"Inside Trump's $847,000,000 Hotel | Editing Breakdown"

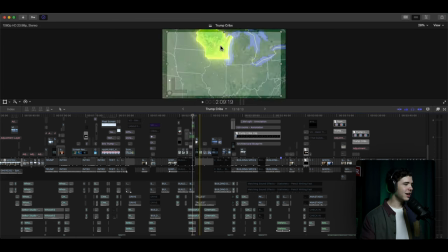so we got this highlighted around right on the map and now a lot of the stuff in here i had to manually mask because m roto ai wasn't a thing whenever we made this it wasn't available
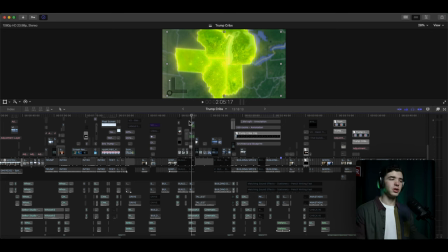to everybody right it wasn't something you can get and so i had to manually mask each one of these
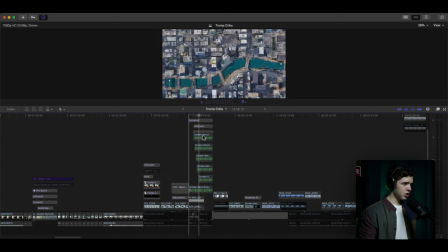i can actually probably show here the
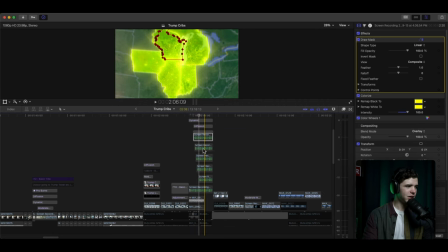draw mask right so each one of these were masked around the the state and now it shows that because i got all this stuff up top here so if i turn this off,
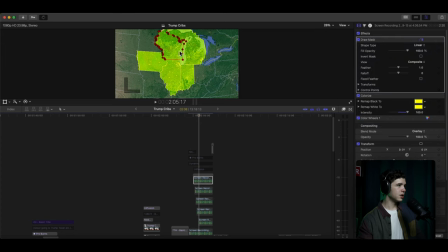you'll see, so that was masked, that was masked, right, all of this, masked,
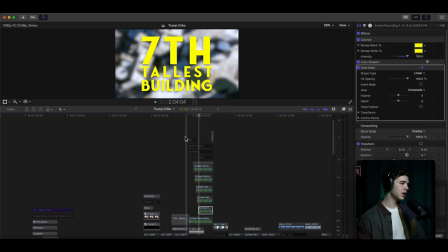masked, and then I just colorized it, made it yellow, and then added, again, that one effect I liked a lot,
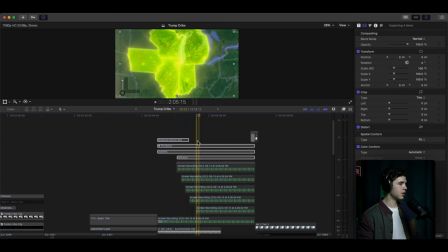the dynamic from MotionVFX over it to give it that.
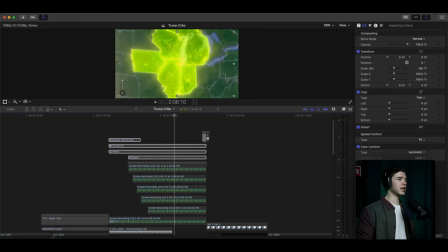You got the blur around the edge, zoomed in and then it has that glow highlighted right with the sound effects as well
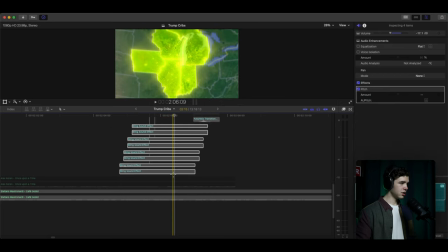the ding ding ding ding right here original
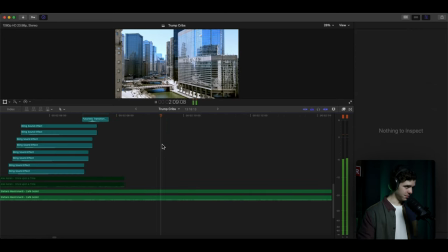architectural design for trump tower trump tower chicago would have made it the tallest
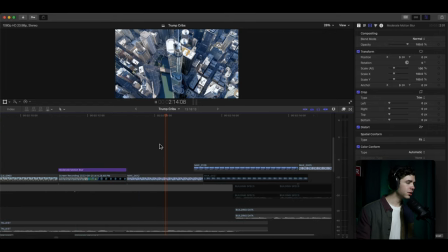so we move on to these other sections or show some b-roll
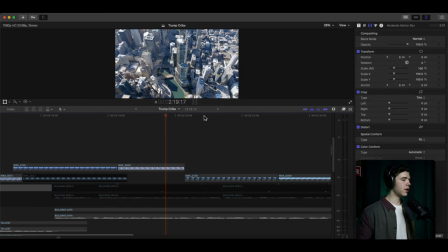not a lot of graphics here just kind of showing the building.
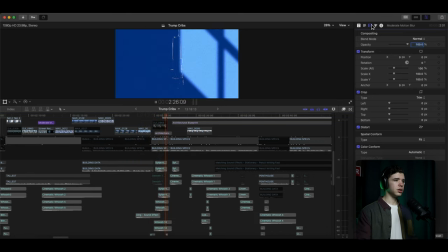And then let me go ahead and get rid of this.
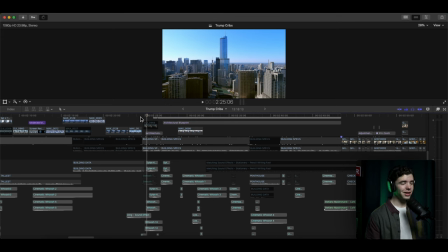And then we go to this section, which, oh man, if I, let's just say this, this part took a good bit
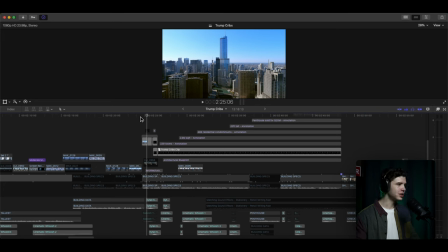to put together and it was a lot to process, which I'll actually get to that in a moment. it.
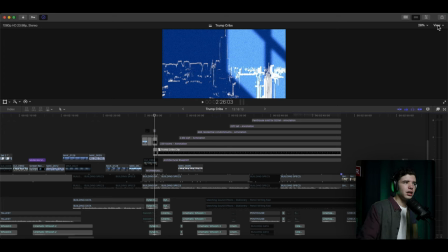So we got this. Now, I don't know why this isn't highlighted the way it's supposed to be. It's probably because it's inside. It's not fully exported. This is inside the software, but it's definitely a pop-up, a screenshot somewhere of what it looks like.
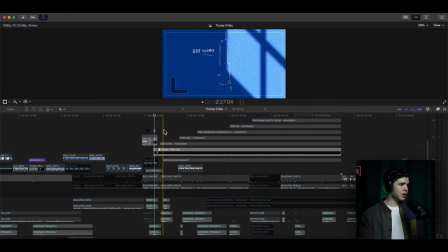The fully full res exported version. And yeah, it's more, the outline's more detailed in this.
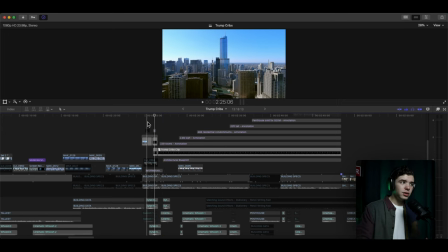But so again, there was no M-Roto AI.
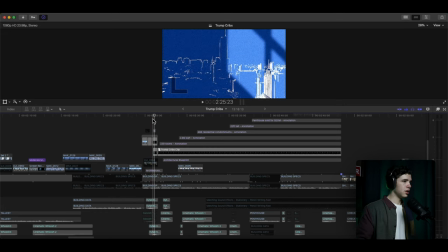So I had to manually mask the building separate so I can drop the rest of the city that was outlined and then zoom this in and then go into the
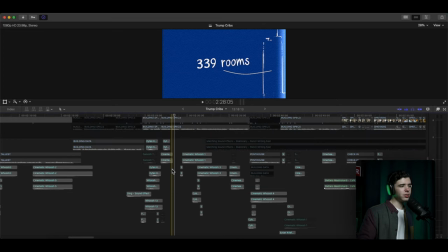details. And now a small little thing here that you might not have noticed was,
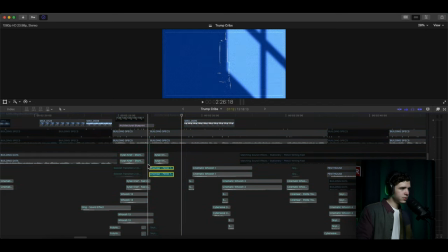so obviously it writes it in you hear it right here and then you hear let me select these two you hear it right here right and then before it goes to the other title
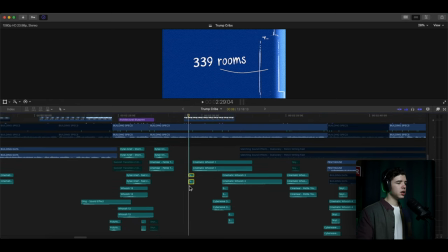i have a sound effect of like something being written down 2.6 right and then you see the the title. And then it's the same way with everything else, uh, moving across. And so in your mind, you automatically think, okay, there's something being written down. We're about to see another title and then the camera moves.